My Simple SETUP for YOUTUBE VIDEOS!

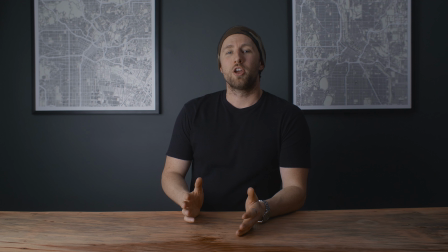The spill from the light will also fall onto the background, which is where I want it. You can actually see right here on the map, there's a little hot spot. It's actually the brightest part of the entire frame because the coating on the map isn't completely a matte finish. I'm fine with that though. I don't like things to be completely perfect. We all know that's not how life is.
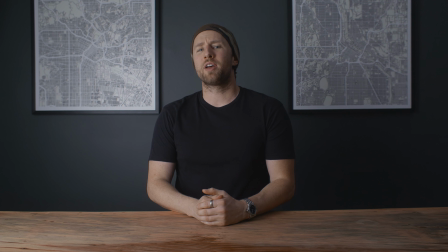Am I right? So that's my key light, and if this frame was smaller, that might be all you need.
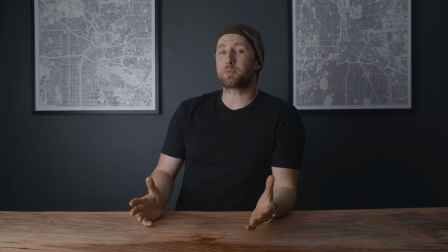A one light setup is totally possible. This frame is bigger though, and I have a second map in the background that needed some help.
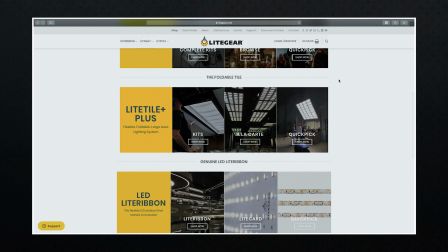I added a second light, which is from Lightgear. I love these lights, and everyone I've dealt with over at Lightgear has been wonderful.
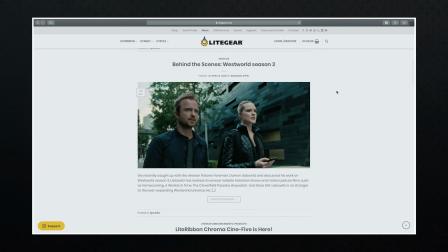They're based in Burbank, and their lights have been used in all kinds of movies. Let's just say these are the lights you'd see being used in a Hollywood production.
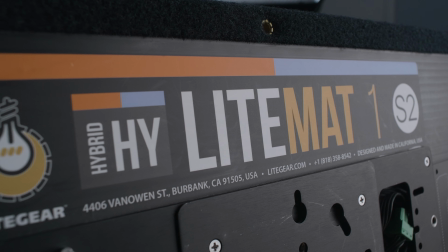I have a handful of their lights, but for this I'm using their LightMatte 1 S2. It's dimmable and bicolor, so you get tungsten to daylight and everything in between.
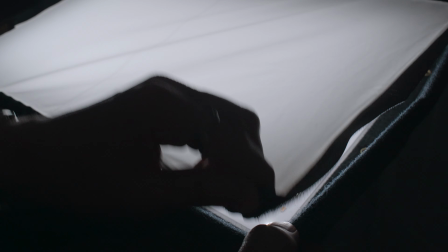With the accessories they sell, I have their full diffusion on with their light control grid to reduce the spill.
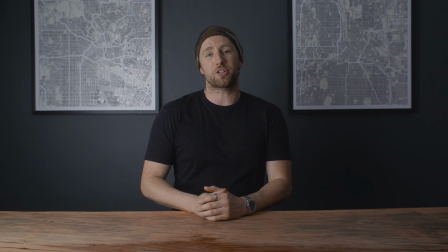I'm trying to increase the ambient light behind me without affecting my exposure. So it's a diffused light, but one additional step will make it that much better.
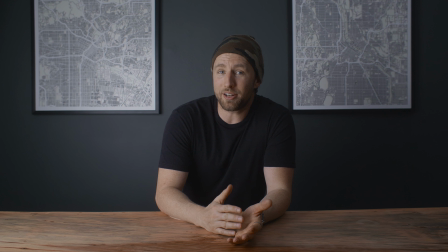I have white ceilings. Like I mentioned earlier, using the moving blankets as a negative fill, we're going to do the opposite and use my ceiling as a bounce and fill light.
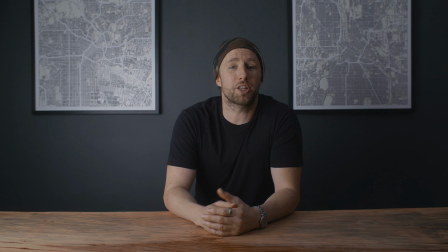This took some finessing because if the light is facing the wall too much, you'll see the reflection in the map, like we had on this side, just a more extreme case.
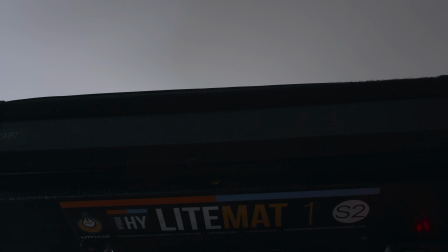But I eventually got the right angle to bounce the light properly. With the light at 100%, the background became flat.
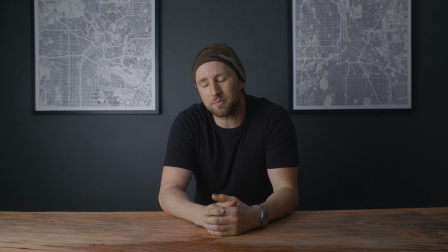So I just dialed it back to 70%, and there you go. So let me show you what it looks like with the light off.
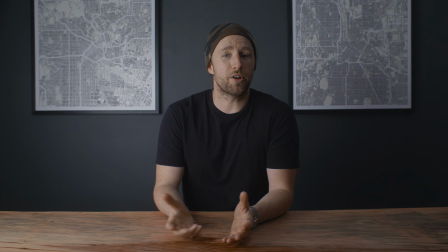It just doesn't work for me. Let's turn it back on. There you go, and that's basically my lighting setup with 2 lights. But let me throw a few other things your way. Some people might get discouraged when they watch this video or similar videos on YouTube when they see expensive cameras or equipment. I discuss the equipment I use because some people really want to know. But if it's discouraging, I want you to look at it differently. Don't think aperture 120D, think a soft key light. In this room, I have a huge window to my left. Most of my filming is done at night, so I have no use for it. If you don't have any lights, is there a bright window you can take advantage of? If you do and it needs to be diffused, buy some cheap bleached muslin to hang over your window, and boom, you basically have a similar setup. To add fill, you can use the light from the window, and to my right, have a bounce. That's not expensive. Bounce some light to fill out the background. You can even paint some cardboard black to use as a flag to shape or control the spill of that light. Never let the lack of equipment discourage you. You just have to figure out a way to get the results you want within the environment you have. The only thing that matters is what's in the frame. There are benefits to high-end equipment, but if the image looks good, it doesn't matter if it's a $100 light, a $5,000 light, or a window. Remember that. Well, there you have it, a simple setup for YouTube videos. Hope you enjoyed the video. Hit that like button because there's definitely more in the way. Subscribe so you don't miss out. But until then, comment below if you have any questions about this setup. And as for this episode, it's a wrap. Sometimes with light, you gotta take the edge off.
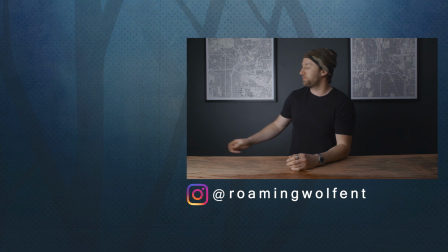And sometimes, you gotta take the edge off.